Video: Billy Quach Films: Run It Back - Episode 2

All right, what's going on, guys? Welcome to episode 2 of Run It Back. Today, I'm going to be going over my Chiefs vs. Broncos edit from week 15 of the 2019 NFL season.
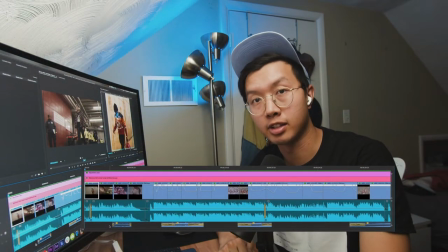I got a lot of feedback of people wanting to see the timeline as I go through my project, so I'm going to try to have it up on the screen as I scrub through so that way you can follow along. All right, let's get started. I'm going to show you the entire edit once, and then I'll go back and break it down section by section.
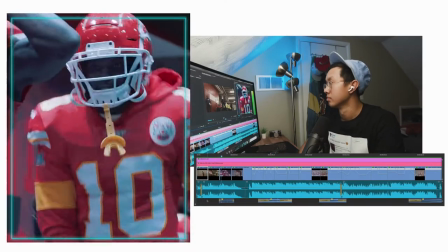I'm icy. I'm clean. I'm icy.
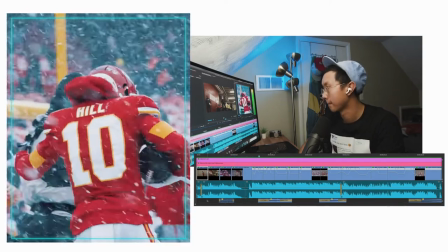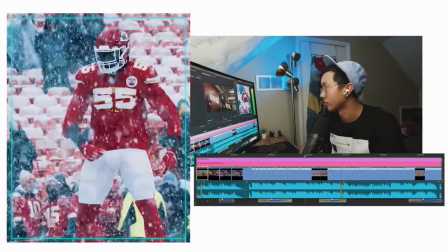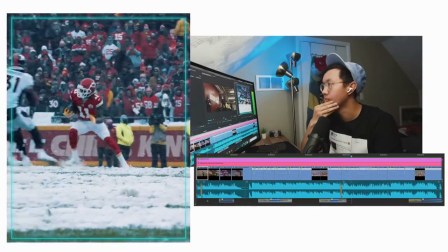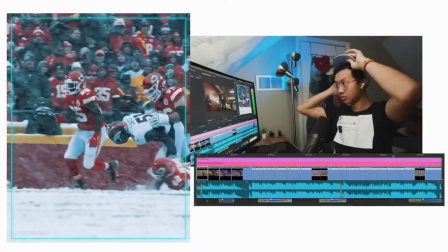Like I'm eyeless, I'm Billy. That boy loud, flow so cold, loco, crazy, silly.
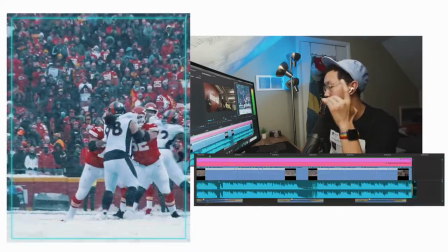You ever gon' stop rap thinking, no, no, not really. I'm icy.
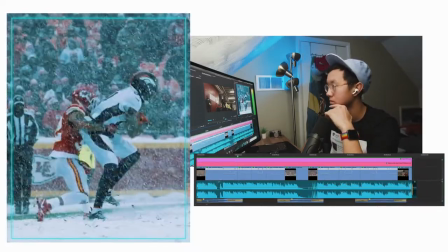I'm icy. I'm clean. I'm clean.
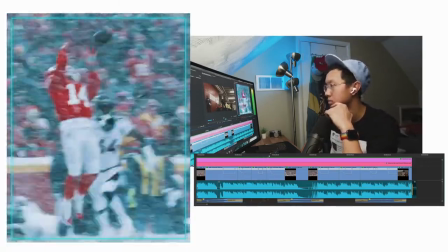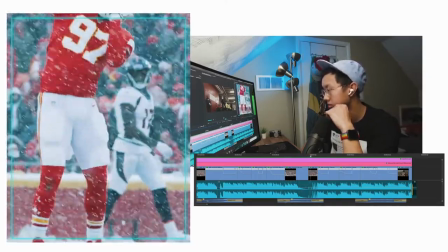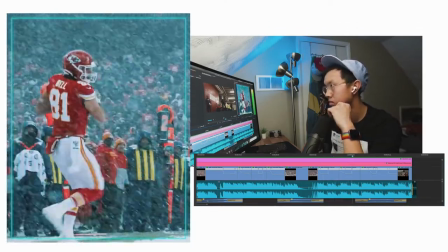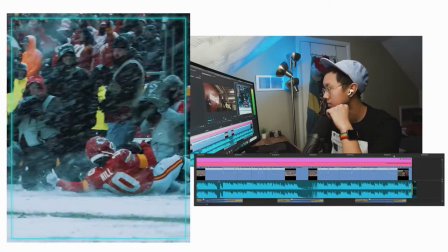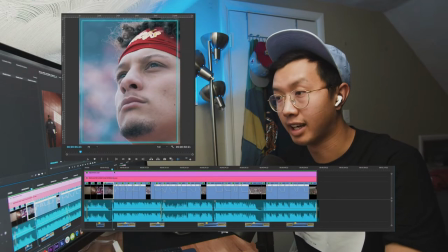So when putting together an edit, I usually find my song first. A lot of people ask if I lay down my footage first and then find a song, or if I find a song first and then lay my footage on top.
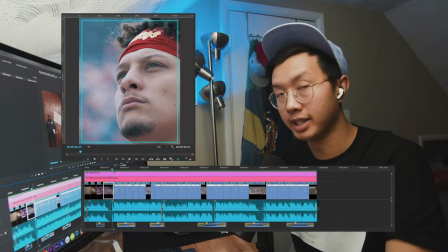I'm an editor that finds a song first, breaks it down into under a minute, and then use that to kind of build my template of putting footage on top.
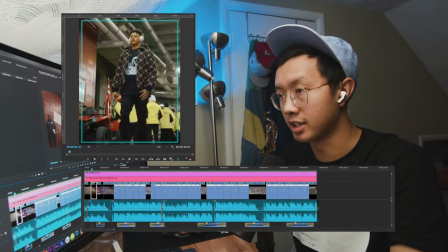Just the way the song kind of broke down, I didn't really have a lot of time in this first section to kind of show the players arriving, so I kind of got onto field pretty quick,
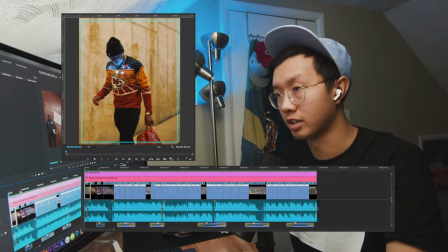unlike my last video where I got to show a couple more shots and build it up a little more.
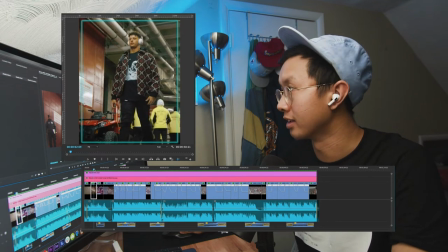So I made sure to in and out the parts where you could see the breath leaving the players as we're walking through.
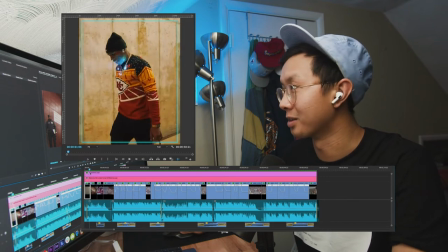This is not CGI, this is actually how cold it was in the building walking inside.
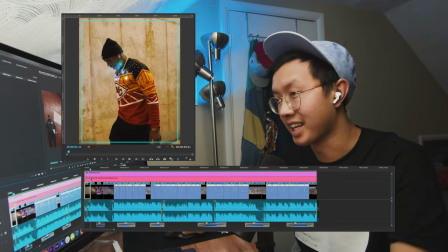In episode 1, I talked about matching action to get myself outside here.
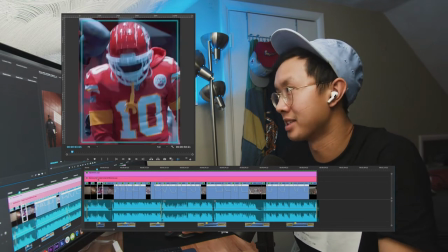I didn't really have much action to work with,
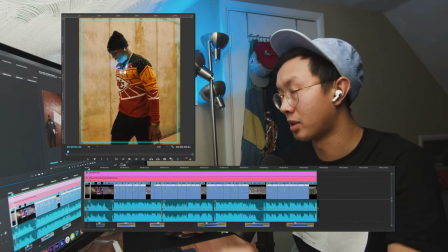but I decided to use shots of players walking to their left as the matching action right here.
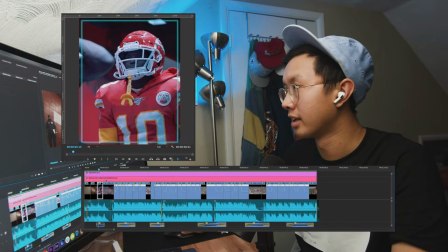As you see, Patrick walking right to left, and then Tyreek, he's walking in that same direction,
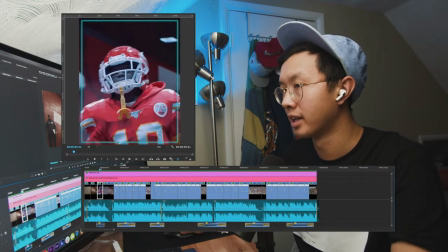but now with full pads getting ready for warmups, and then brings you outside.
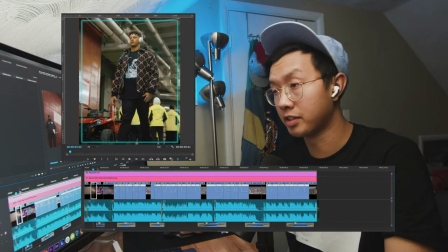So even if it's not an obvious choice to match the action,
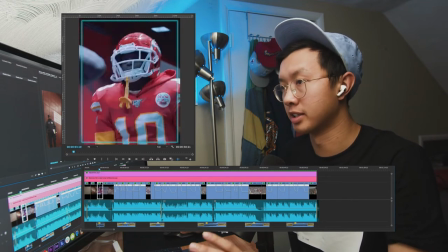I'll still try to find something similar in the shots leading me through my progression to get somewhere.
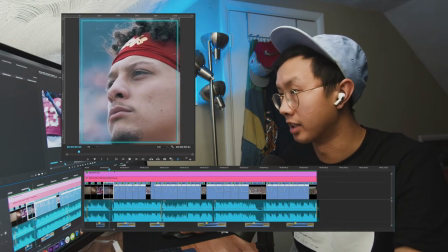And then as you can see right here, the music dies almost down to zero.
I'm icy.
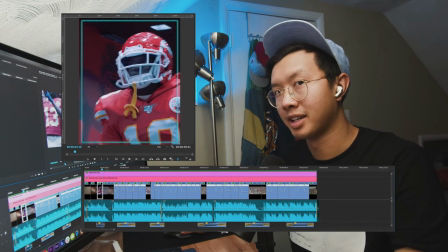To me, whenever music kind of dies down and there's a little lull of silence,
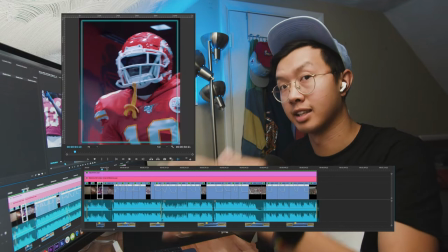I like to have a very specific action in that lull to kind of break up that silence and it doesn't get awkward.
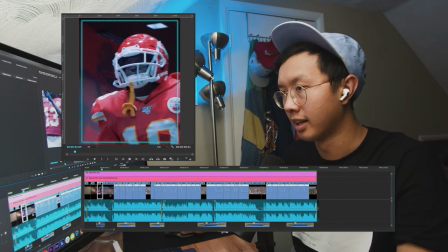So with this little pause, if you can see, I made sure to put Pat's eyes move right there.
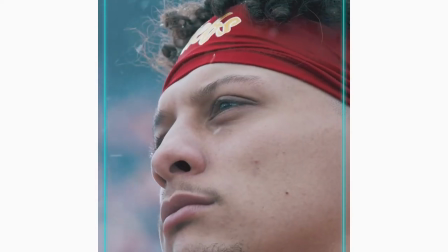Clean. I'm icy. I'm icy.
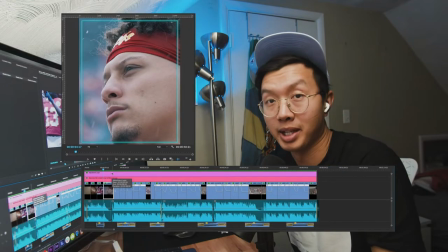I'm icy.
Does it make the edit any better? No idea, but it's just something I think about.
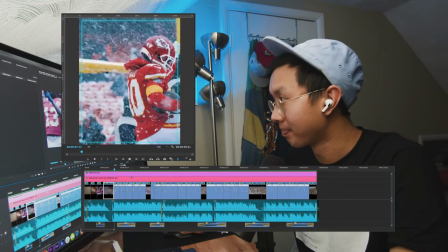Into the drop.
I'm icy. I'm icy. I'm clean.
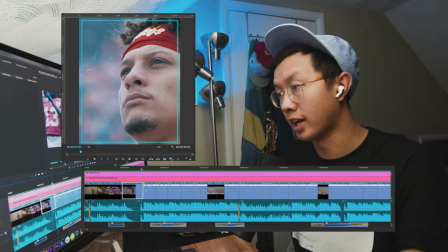I'm clean.
So when editing to the music, I tried to make my cuts as close to on beat as possible, but I think sometimes it can get a little repetitive if you're on the beat every single time with every cut. So what I do to break that up is to, instead of cutting on beat,
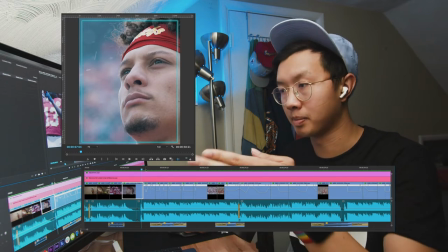is to speed ramp on beat, or speed ramp when he starts singing or when you hear a certain instrument.
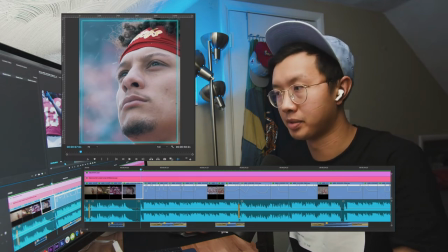That kind of helps break it up and kind of gives you almost a little more freedom than just to not always have to be stuck to cutting on the huge beats.
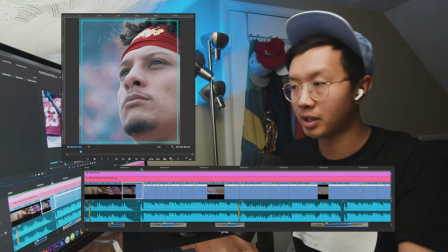You can speed ramp to the small beats, cut on the small beats, cut on a hi-hat, cut on a snare.